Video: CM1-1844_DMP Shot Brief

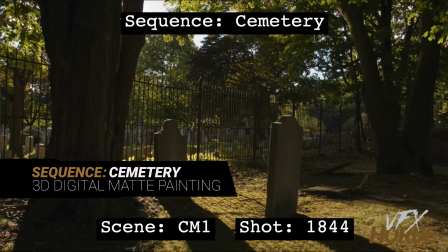(0:04)
Garrett Fry, the 3D digital map painting sequence lead for the cemetery sequence, and we're taking a look at shot 1844.
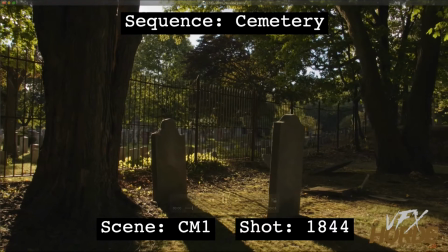(0:11)
So let's go ahead and play that.
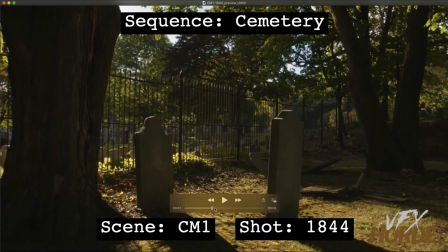(0:13)
So you can see this camera move is kind of eerily moving through these closer to these gravestones here.
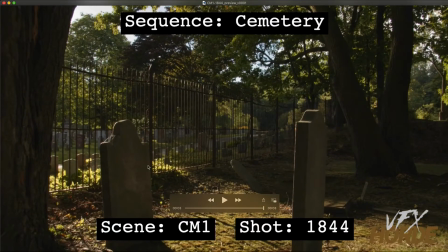(0:22)
And these two gravestones kind of like create an open space here right in the center. And so right here in the center is where we're going to want to add our hero gravestone. And you're going to want to do it in a way that makes this shot have some nice composition.
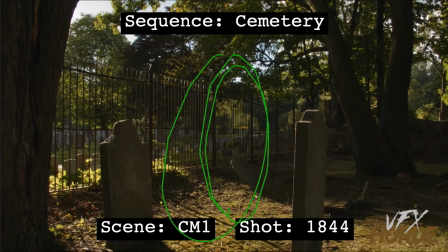(0:40)
So go through the library and select something that you're going to want. You're also going to want to put in the shadow that comes from that object.
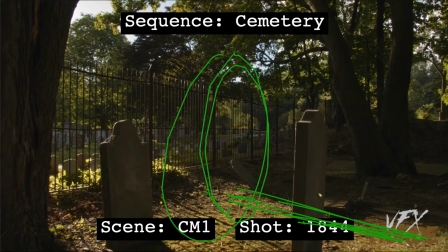(0:54)
And because this is a moving camera move, you're going to need to put this on some 3D geometry. You're going to model something out. You can do some tests to see how much you have to model out, and it depends also on the subject matter that you're going to be using,
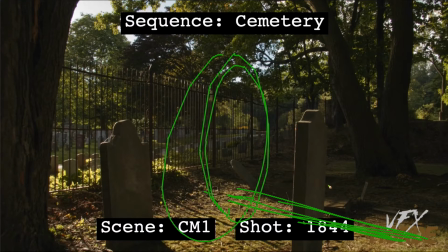(1:09)
but you will see some parallax through all of this. You will have to do just a really quick roto shape to show or to hide the shadow, or so your projections don't go on top of the plate. Make sure you do that.
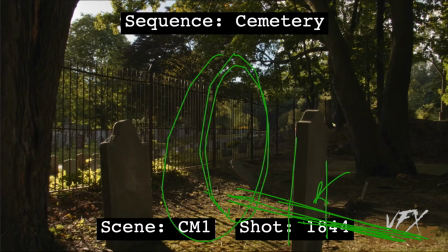(1:26)
And also you can see some really cool things that are going on that you can play off of here in the two gravestones that are already in the shot. So like this one here, you can see this has like super awesome like cobwebs right there. It has this really amazing rim light going on.
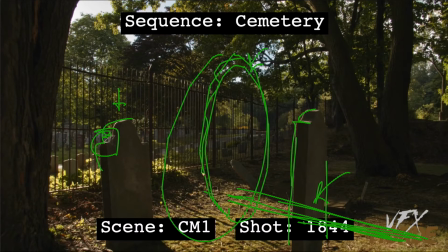(1:43)
So the element that you have, you're going to want to have some really nice rim light going on. Also, you have this area over here to add things, and then closer to the head of the shot here, you have
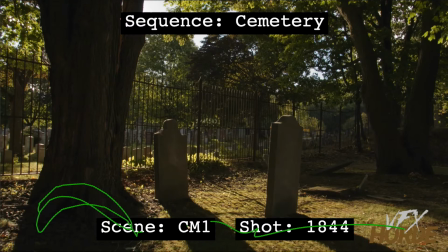(2:01)
this area right here that you can do things with here. It's kind of nice, especially with this like crawling camera move, that you can put something closer to camera that just kind of like zooms off frame right away.
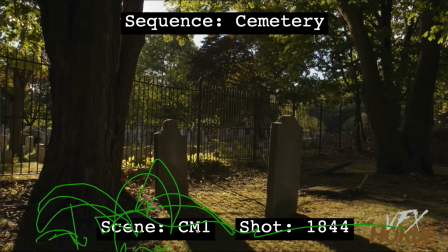(2:18)
Is a really cool look, and it makes this camera feel like it's more kind of hovering in space as opposed to like a traditional handheld camera move. Because if it's floating over gravestones, then you're like, how is it being handheld?
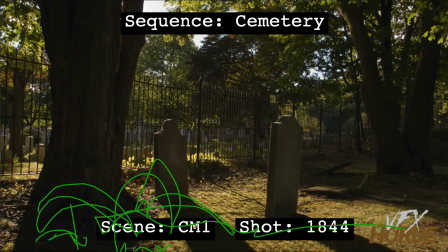(2:36)
It has some other kind of quality, kind of ghostly quality to it. And so that's how these visual elements can actually add to the storytelling of this particular shot.
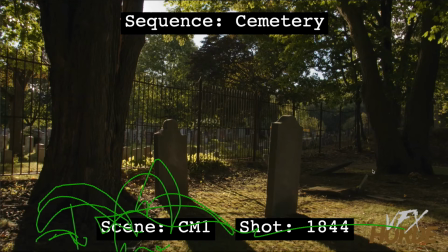(2:49)
And like I said, everything needs to be, you're going to have a lot of parallax in this shot because it is moving and you're getting close to some objects. So make sure everything gets modeled out in 3D, and you'll have to go through a process of figuring out where your projection cameras are.
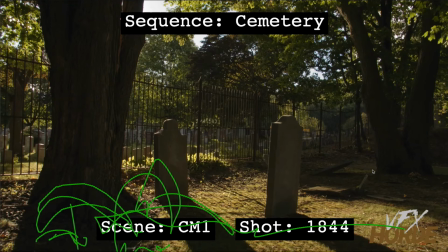(3:05)
If you're going to do a patch camera, you're going to see where the smearing is going to happen and all that kind of stuff, which we'll do in the training, of course. But really cool shot and a lot of cool stuff to work on here.
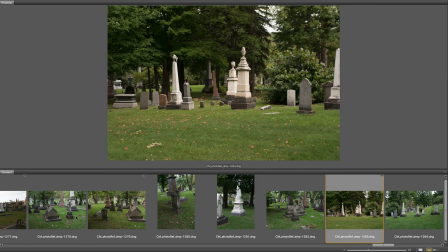(3:19)
Before starting out on the shot, it's really important to familiarize yourself with the extensive photo reference in the library.
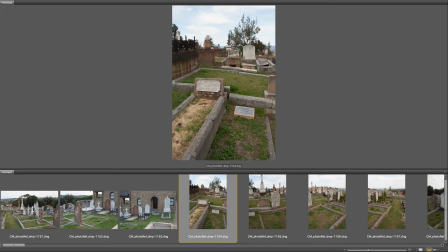(3:25)
It is worthwhile to do quick matte painting concepts so you can start to understand what kind of photography works for what particular situation.
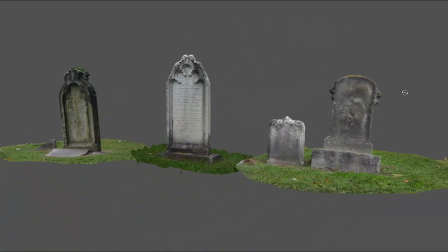(3:34)
Also, make sure you're utilizing the asset library, especially for those shots that require continuity between environments.
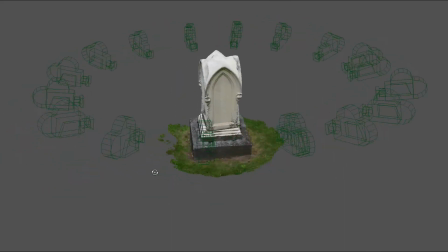(3:41)
These assets can be a huge help, and remember that every asset has high resolution photography,
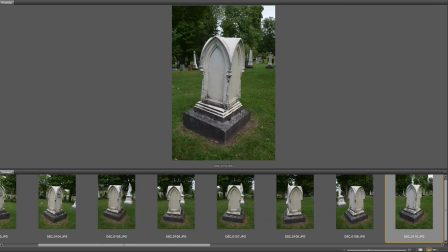(3:47)
so if the asset is not high enough resolution when rendered, you can overlay it with photography.